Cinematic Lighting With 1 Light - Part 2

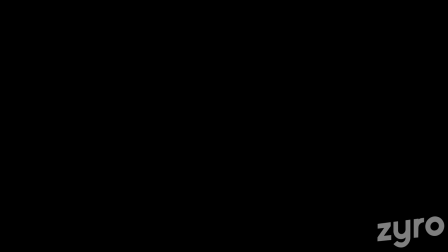With an e-commerce plan,
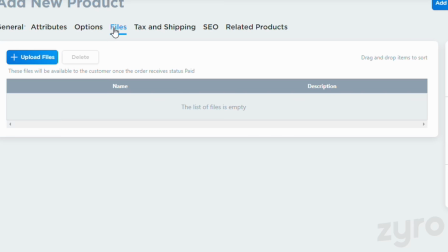you can upload and sell digital products up to 25 gigabytes in size and manage your Facebook,
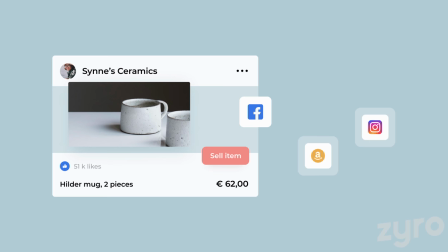Instagram or Amazon stores all in one place.
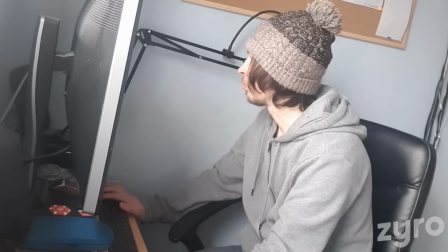Online commerce has been an especially important element to my own income for the past year as a freelance video creator,
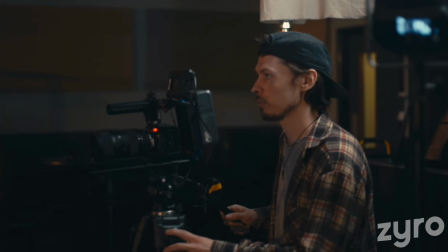as I'm sure it has been for many freelancers and small businesses. and Zyro has been very easy to work with,
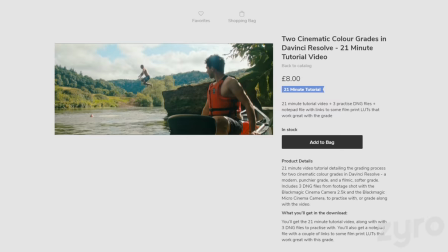allowing me to make a fully customizable site and store using an easy and intuitive drag and drop system,
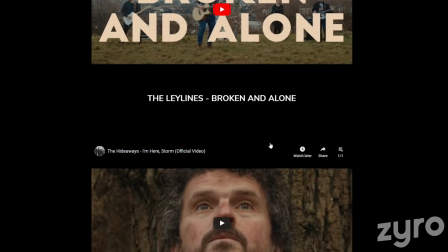without having to know anything complicated about website building. Websites made with Zyro are also fast loading,
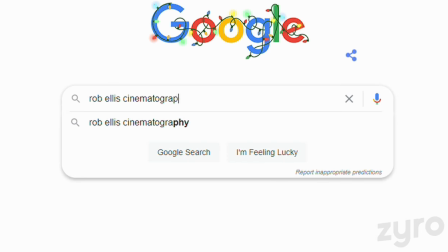which can help to increase your search engine optimisation and have your page rank higher on search engines.
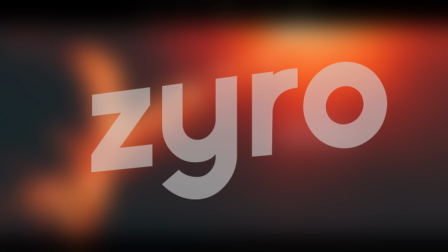If you're looking at building a site or store, and you'd also like to support my channel, click on the link in the video description,
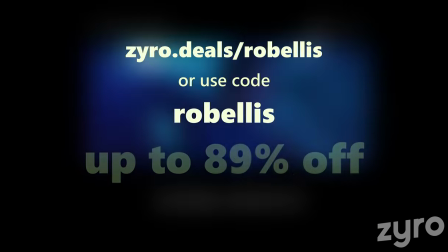or use the code ROBELLIS, and you can get up to 89% off with my deal on Xyro's 1-year,
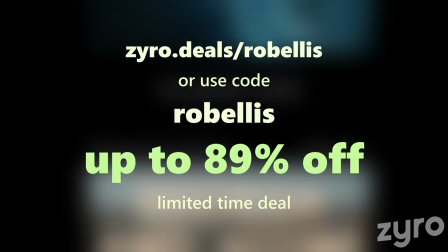2-year, and 4-year premium plans, along with a free domain for a year.
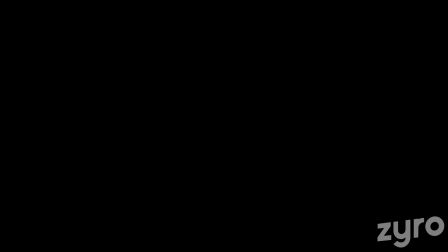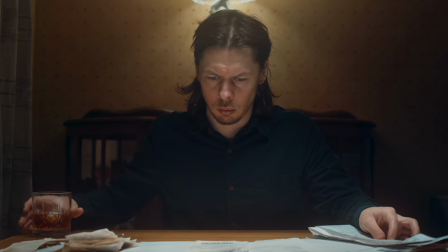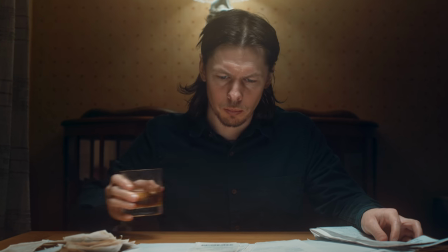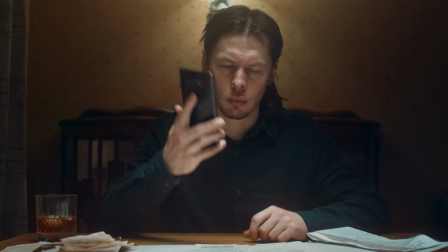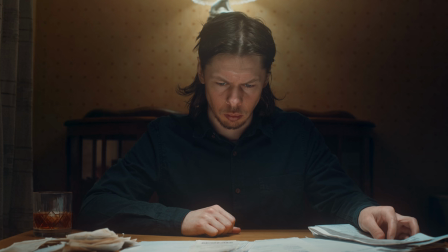Our fifth setup was relatively simple.
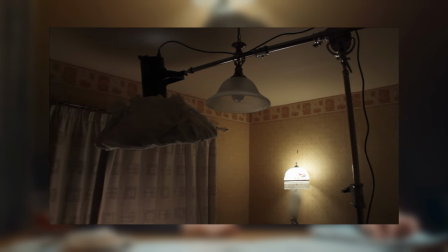We used our Godox boomed above the table into a beauty dish with a grid to control the light spill
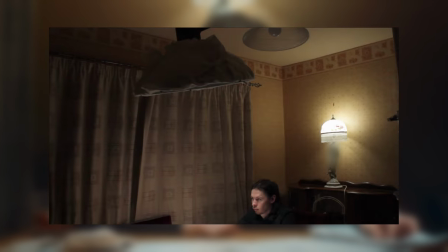to fall directly onto the table.
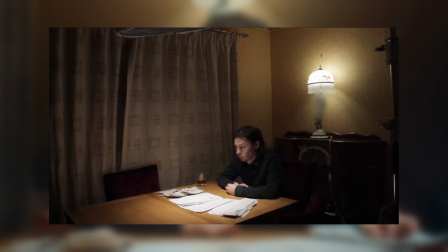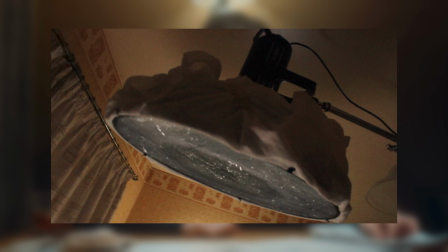We also used a white sheet under the grid to soften up the light a little.
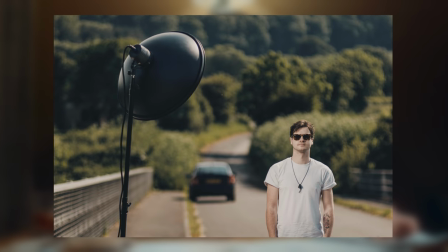I would like to make a separate video on the beauty dish as I think it's a really useful modifier with a pretty specific look but I've not really seen anyone touch on this for video work. So I won't go into the characteristics of the light from a beauty dish for now,
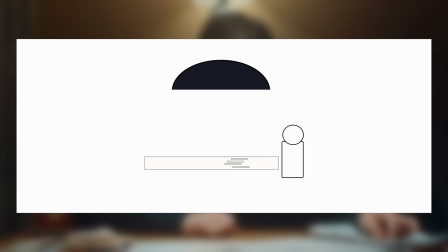but essentially we're using the beauty dish to create a splash of light on the table and paper, acting as a bounce to light the face and representing the light from some sort of ceiling lamp.
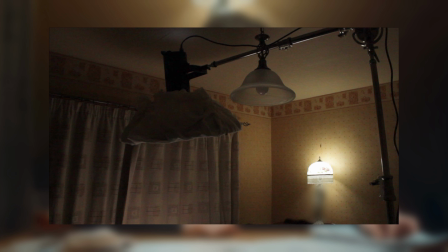The beauty dish is very much shaped like a domed ceiling lamp but with a more pleasing quality of light. It would have been nice to use a smaller dish, but we used what we had to hand.
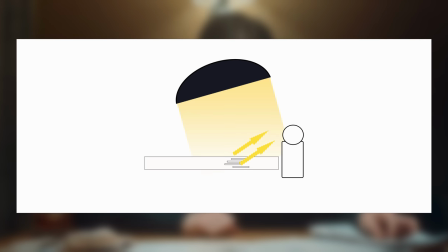We tilted the dish a little toward the subject, which provided light for his hair,
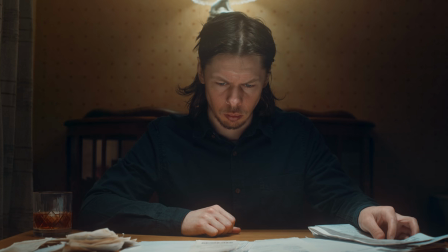and some little touches of light to his face, which you can see better when he answers the phone. We didn't have the space or resources to actually show a ceiling lamp hanging
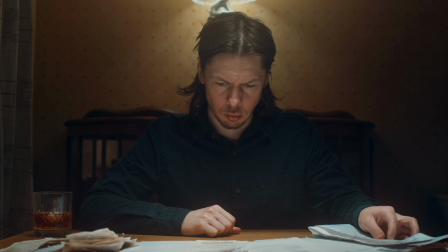above the table in our shot and as our key is coming from above and bouncing from the table we decided to place a practical lamp in the background high up and while we're not necessarily trying to imply that the
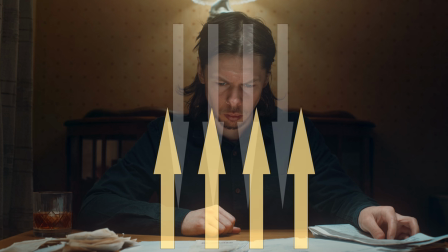light shining down and bouncing from the table is coming from the lamp it still
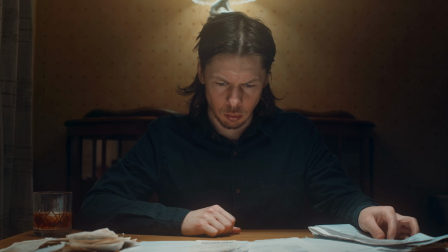works in harmony with what's happening with the light in the scene which ties our image together nicely
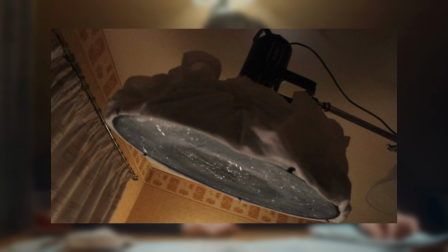Applying gel to a beauty dish of this size can be a bit of a challenge,
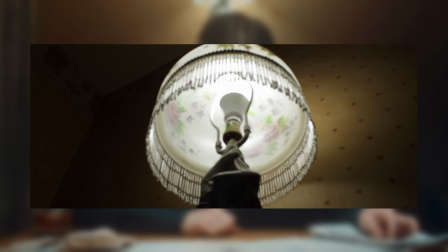so instead we opted to use a cheaper wifi bulb in the practical lamp,
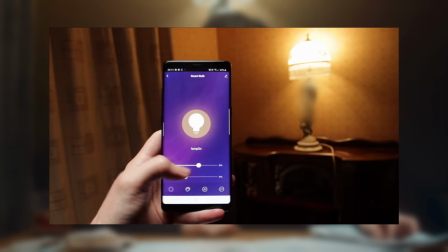which allowed us to dim the power to better balance it to the scene, and change the colour to a rough daylight temperature to match our Godox.